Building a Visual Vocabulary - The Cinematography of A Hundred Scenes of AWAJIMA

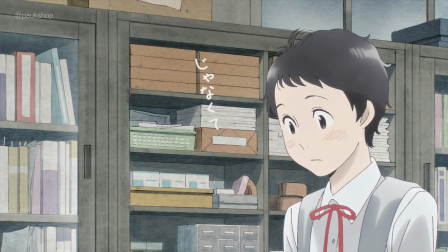If you asked me what was the best way to start analyzing anime, I would say that you should look for a show's visual vocabulary.
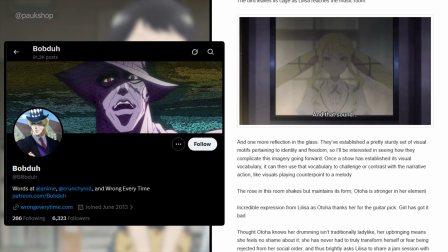This is a term I first saw in a blog post by Bobduh, who analyzes and reviews anime on their site Wrong Every Time.
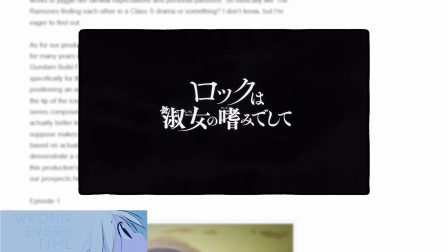In a write-up about Rock is a Lady's Modesty, they quickly begin to identify recurring motifs,
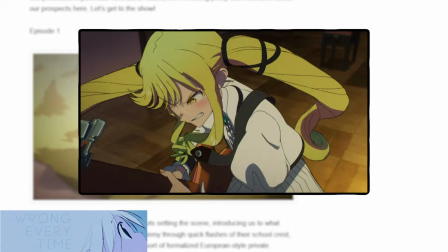such as flowers and reflections, that would later be used to visually emphasize the narrative beats of the show.
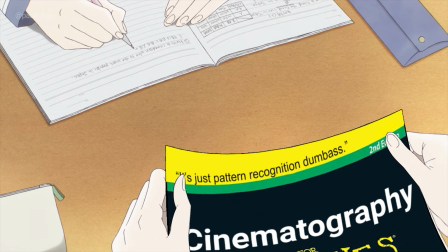Building a visual vocabulary gets you into the mindset of searching for patterns and then more deeply engaging with the story.
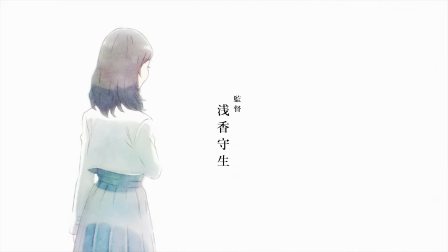100 Scenes of AWAJIMA is a compilation of several smaller stories about characters across time who shared the experience of attending the AWAJIMA Opera School.
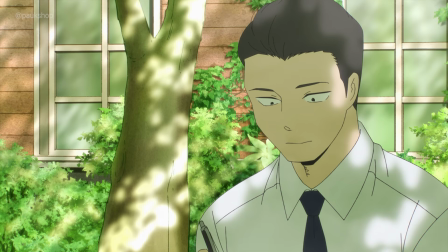Episode 3 is particularly challenging to understand because the audience follows 3 generations of women.
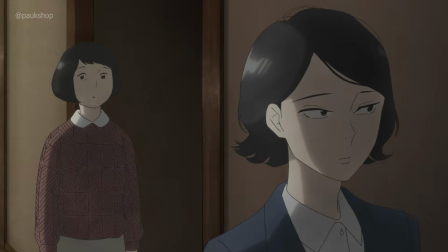The audience zigzags through time as they come to learn about the cycle of abuse
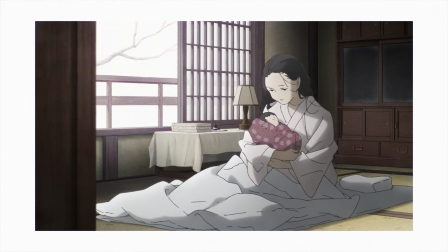and self-hatred that defines these 3 women and their relationships with one another.
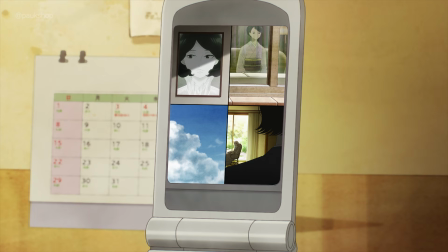It's easy to get lost, but when you start anchoring yourself using a visual vocabulary, the story becomes so much clearer.
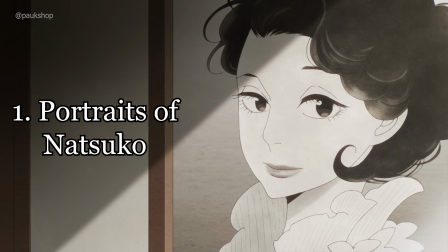The largest influence looming over these women is Natsuko Kusanagi, the eldest of the trio.
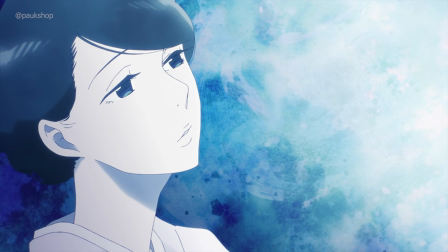Defined by her beauty, she adopts a harsh personality to beat the curse of the frail beauty, arming herself with a sharp tongue and the career-first mindset.
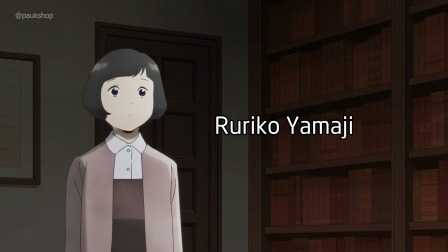This leads her to neglect her daughter, Ruriko Yamaji, and verbally abuse her granddaughter, Katsurako Ibuki.
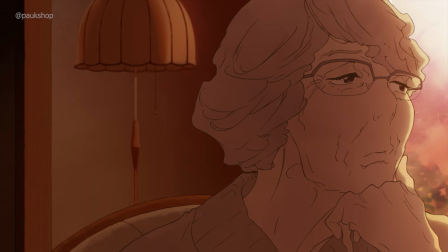The weight of Natsuko Kusanagi hangs over these characters, even Natsuko herself,
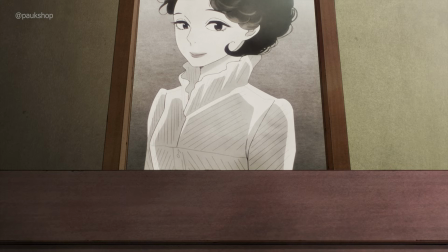so it makes sense to visually hang that burden literally above them.
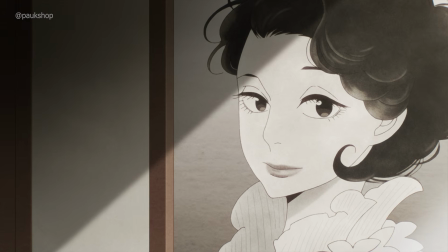After the title card, we cut straight to a picture of Natsuko as Katsurako recollects being called a failure by Natsuko.
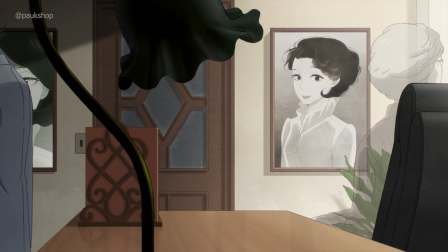Within Natsuko's home office, 2 large portraits of herself overlook her conversations with Ruriko and Katsurako, visually representing her heavy influence.
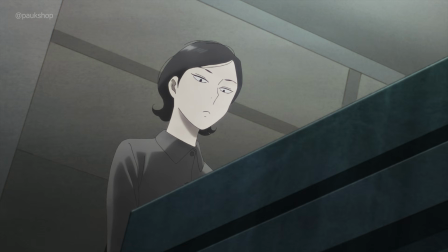Despite Katsurako summoning up the courage to tell Natsuko to die, and the latter eventually passing, the portraits linger in both the office and Katsurako's mind.
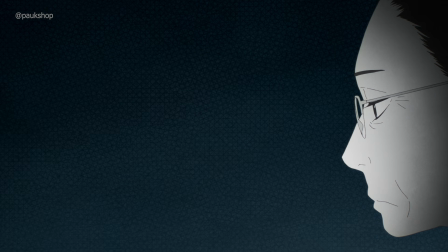Upon realizing she has adopted Natsuko's cruel idiosyncrasies,
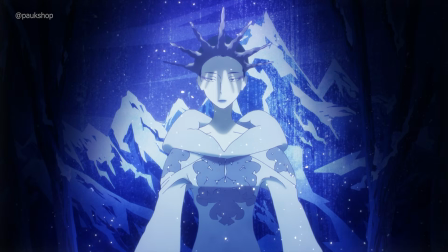Katsurako's face directly intersects with one of the portraits, drawing clear attention to how Katsurako had become the person she hated.
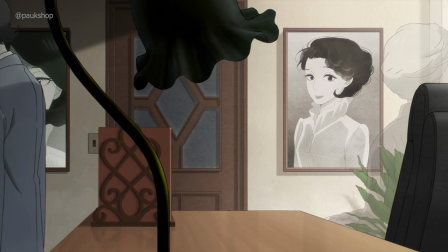The following shot punctuates the gravity that realization carries,
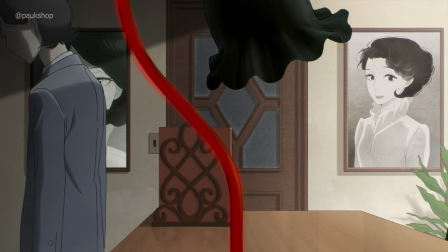with the S shape of a nearby lamp depicting that weight on Katsurako's shoulders with the portrait of Natsuko on the other side.
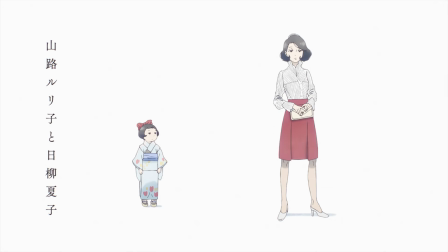A picture of Natsuko is also the starting frame for the introduction of Ruriko's POV.
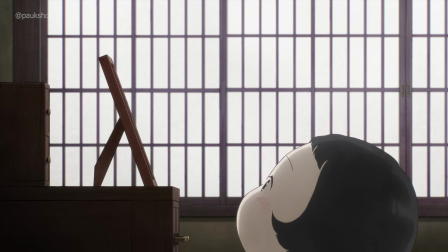This time, it's a smaller picture frame, and the next shot shows a young Ruriko looking up to Natsuko.
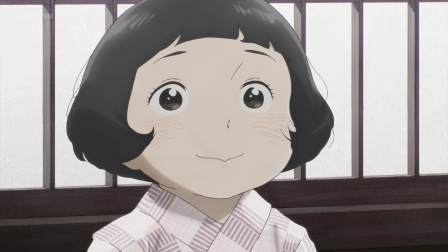The following scenes establish Ruriko as someone a busy Natsuko would often neglect.
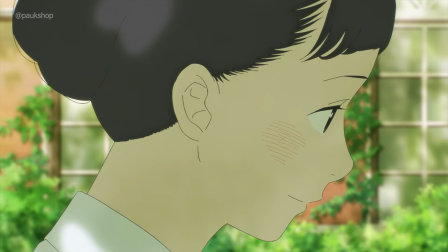In spite of this inattention, Ruriko is shown to unconditionally love her mother and is eager to obey.
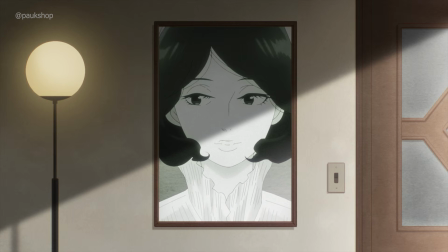When she reaches high school, we again cut to a portrait of Natsuko before Natsuko herself commands Ruriko to attend AWAJIMA.
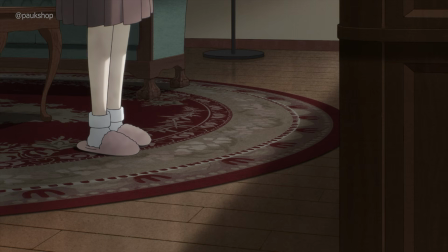With the second portrait of Natsuko behind her, Ruriko offers no resistance.
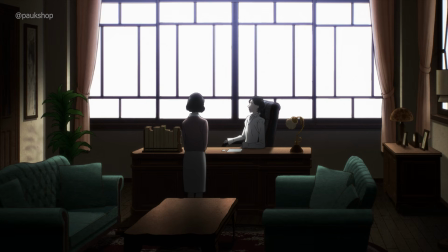But when she commits to marrying Yoshihiko Ibuki, the confrontation between the mother and daughter has evolved from their first one.
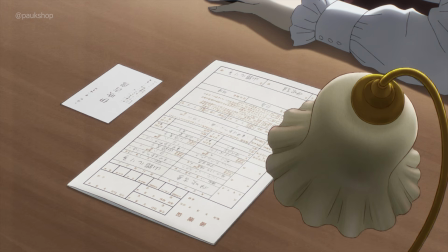The scene starts with a shot of not a portrait, but Natsuko's face herself.
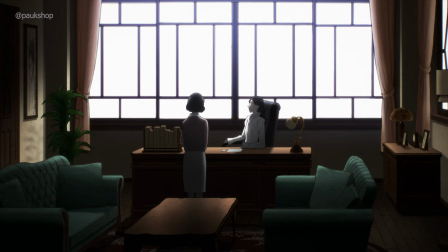It demonstrates that this is Ruriko's first act of rebellion against the authority of her mother and her willingness to see past the ideal of Natsuko in their standoff.
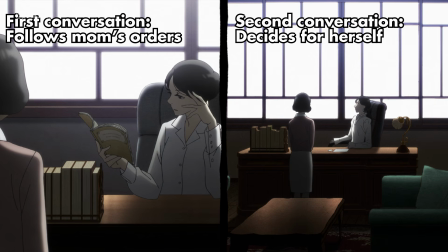Though the shot structure is the same, the camera position varies compared to the earlier scene between Natsuko and Ruriko,
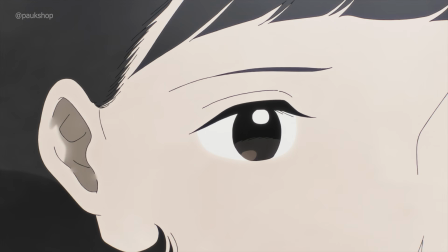supporting Ruriko's newfound independence. But there's not a single shot in this conversation with both the portraits and Ruriko.
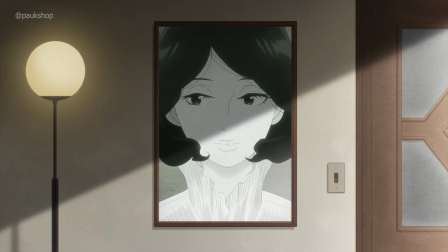I'm the one getting married.
The absence of a symbol can be just as effective as its presence.
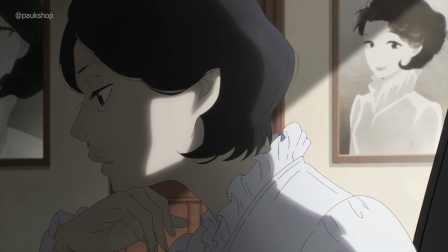If the portrait of Natsuko is meant to represent the negative effect that Natsuko has on others, then shots of the sky must represent the ideal Natsuko stands for.
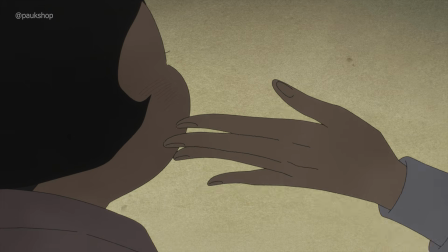Ruriko's feelings toward Natsuko are captured by her longing gazes upwards.
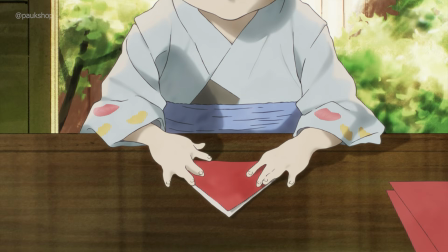When we first meet the young Ruriko, she is shown folding a paper crane, while her grandmother complains about Natsuko's negligence.
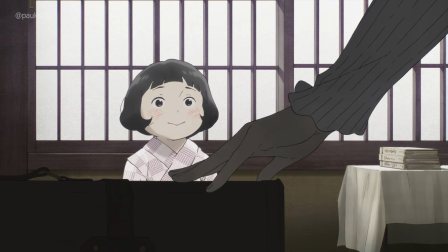As she hopes for a souvenir from Natsuko that never arrives, Ruriko lifts the crane to the sky.
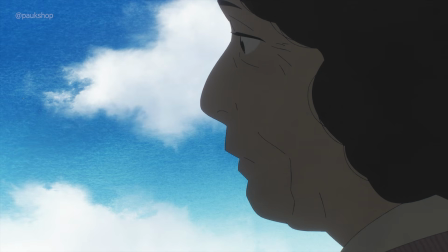At the end of the episode, a much older Ruriko reflects on never receiving her mother's love and eventually growing to hate Natsuko.
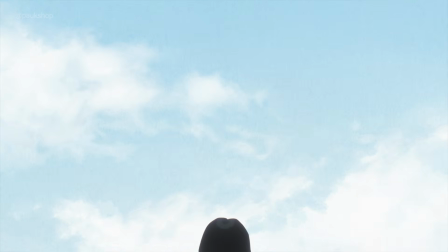During this line, the camera pans down from the sky, before landing on the older Ruriko, her figure backlit, as if to show how Ruriko never escaped her mother's shadow.
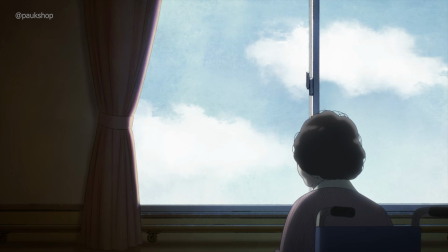This scene was so profound to me, physically depicting that gap between the grounded Ruriko and the mother she dreamed of.
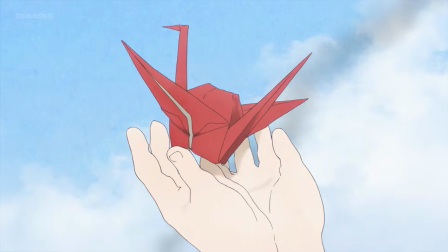The crane returns, briefly lifting into the sky, only to fall apart.
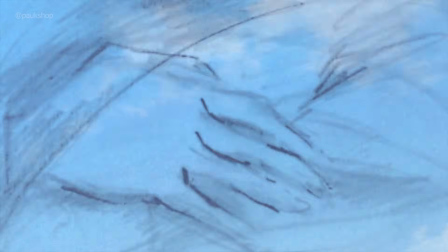Rough line drawings animate Ruriko's wishes for a better mother-daughter relationship, but they remain ephemeral sketches and never materialize.
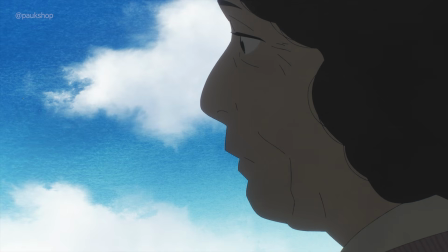Ruriko is left longingly staring at the sky from the shadows of her nursing home, thinking about a future that never came to be.
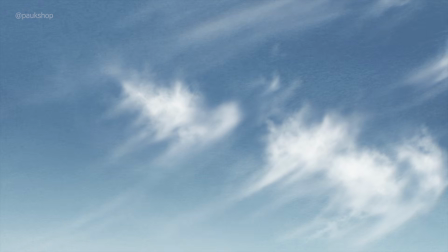The sky encompasses both Natsuko as a mother and Natsuko as an actress.
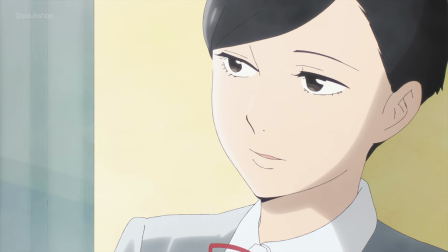It's impacted Ruriko's relationship since enrolling at AWAJIMA because of how her classmates look up to Natsuko.
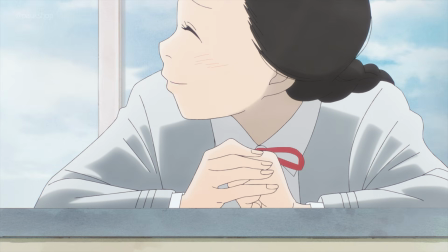When her friends speak about achieving a similar stardom, the sky is reflected in the windows behind them.
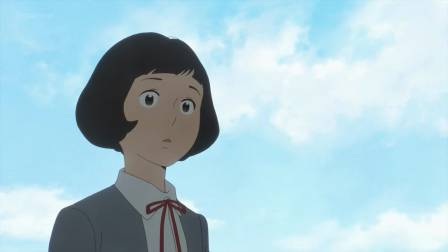When they speak about getting on Ruriko's good side to curry favor with Natsuko, a shocked Ruriko is backlit by the sky behind her, literally overshadowing Ruriko.
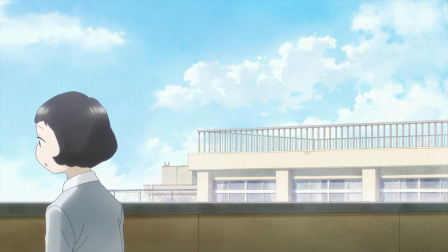When she doesn't quite know how to handle this kind of attention, a short-sighted shot of Ruriko with the clouds behind her tells you everything about who she is thinking about.
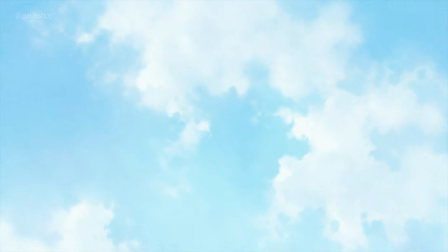For Ruriko, the blue sky is a constant reminder of her mother. However, there's one shot of the sky that differs from all the others.
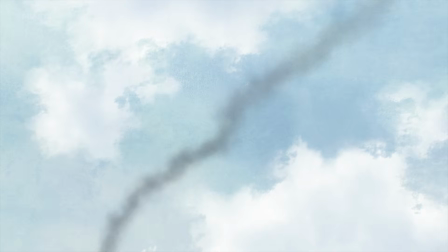While Ruriko and Katsurako discuss the latter's love life, there is a quick cut to the sky with a small column of smoke passing through the middle.
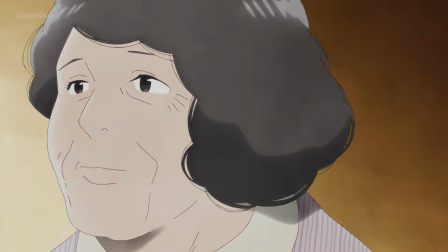Here, Ruriko acknowledges that not to be in love is a choice in itself too.
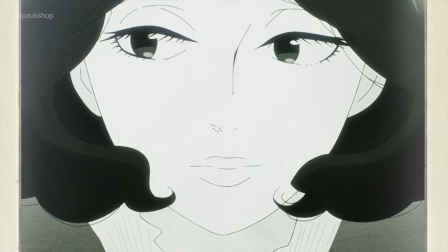The smoke is heavily suggested to be from the crematorium after Natsuko's death, and it taints the normal depiction of the sky Ruriko had been looking up at.
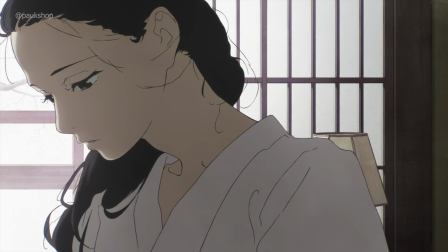It directly references a callback from Natsuko's POV, where she acknowledges that she's only ever loved her husband and specifically not Ruriko.
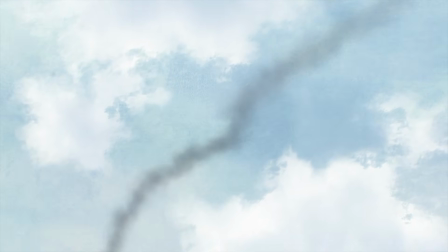The gray smoke muddying the scenic sky is actually a bit of the real Natsuko slipping into Ruriko's beliefs, like she's come to understand her mother a little better now.
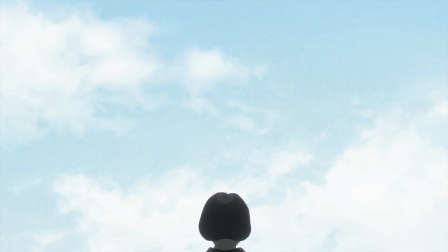The sky analogy for Ruriko's relationship to Natsuko showcases how unreachable Natsuko was to Ruriko,
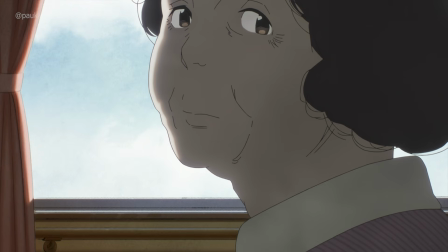but one small addition to the composition reveals that the perceived distance between them can still change over time.
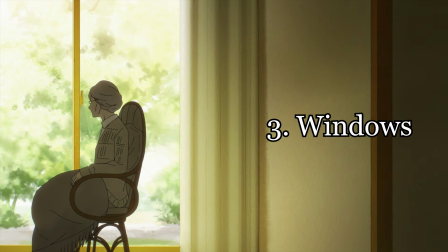Speaking of versatile symbols, AWAJIMA utilizes windows to deftly connect and separate characters.
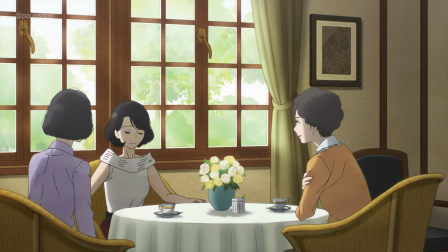One of the most often repeated compositions in this episode involves placing one of the women on the left side of the composition by a window.
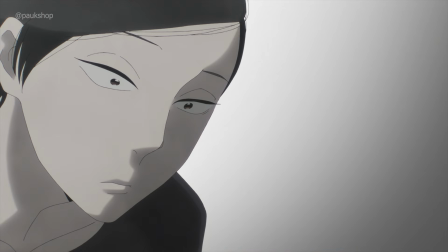Though these women have fought and said cruel things to one another, they are, in fact, more similar than they would like to admit.
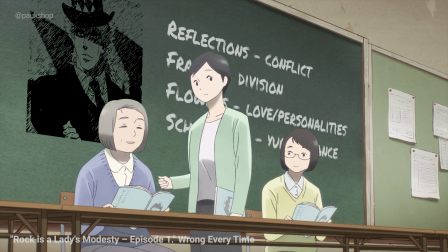Bobduh specifically points out how visual vocabulary can be used to challenge or contrast the narrative action.
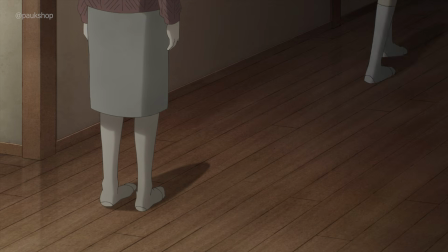The characters openly admit their resentment of one another, but the layouts reveal that those perceived disagreements and differences are facades.
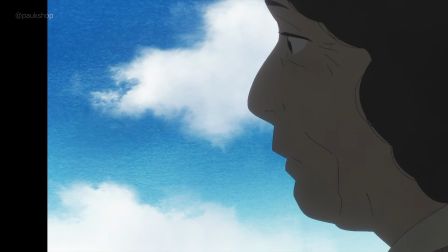As everyone comes to realize later on in the episode, they truly are more alike than expected.
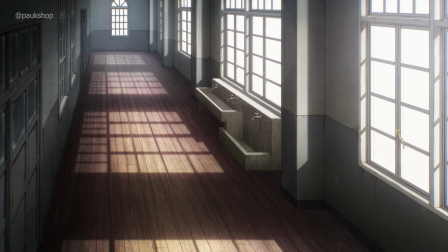Windows also act as natural frames within frames, creating division and separation of elements.
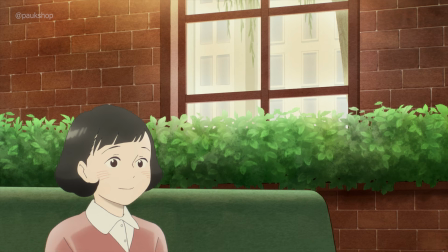The shots I pointed out earlier are not just good at connecting characters from across time, they are also relevant in describing the characters' relationships.
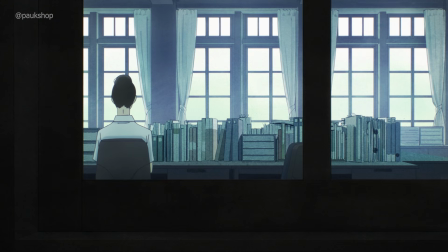In Katsurako's scene, the camera films her from outside a window as she reminds herself not to be too taken in by a student's kindness.
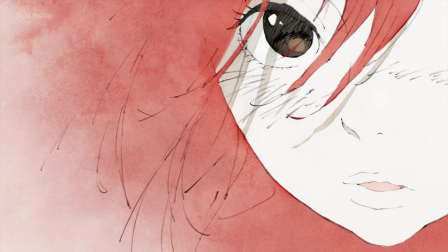After her cruel behavior towards her grandmother and a classmate, she feels she must atone for those sins.
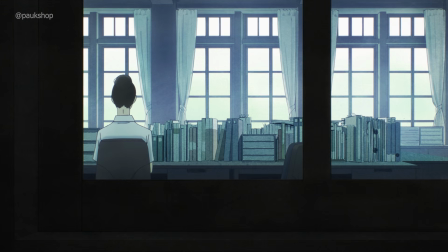This shot from the window creates a frame that boxes her in, as if to physically remind her of her past.
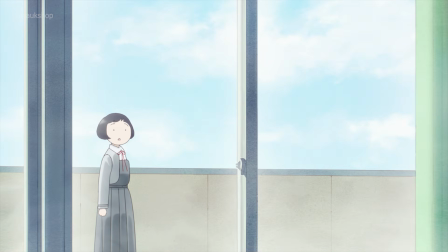We see a similar instance with Ruriko, where she is shown separate from a group of girls gossiping about her.
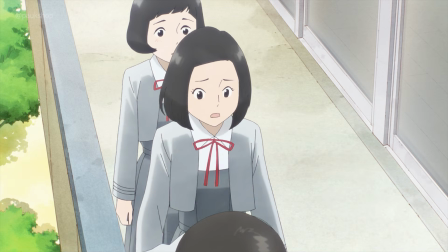By revealing the nepotism that allowed her to attend AWAJIMA,
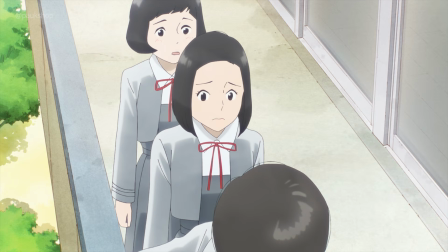Ruriko has created a definitive barrier between her and the other students that is manifested by the glass door separating the classroom from the balcony.
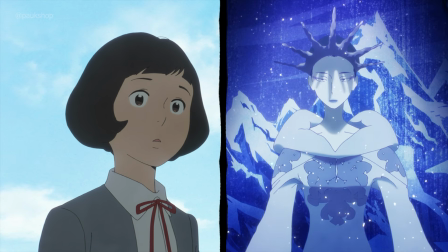Katsurako and Ruriko have their loneliness given form by the boxes the windows form around them.
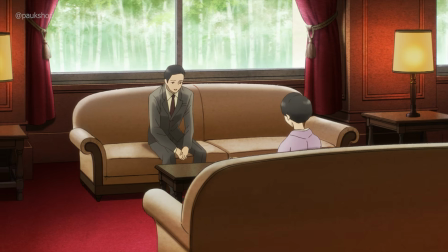Natsuko's window scene deviates from this trend of isolation.
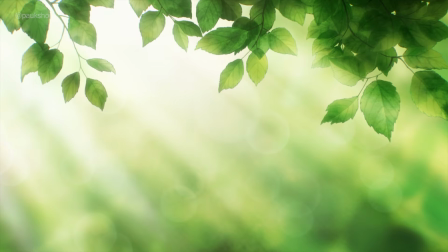Just as the rule of three in comedy can be used to elevate a joke, this third instance breaking the pattern increases the overall impact of the motif.
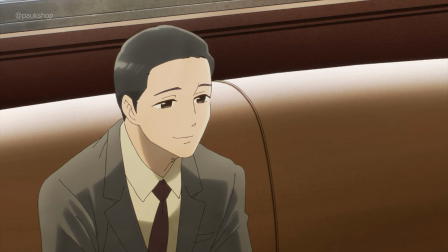Here, Natsuko is talking with her future husband about their lack of intriguing lives outside of acting.
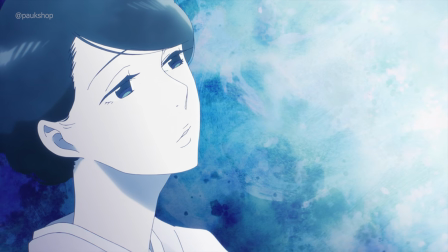Natsuko has expressed boredom with suitors who believe she wants a reprieve from her acting career.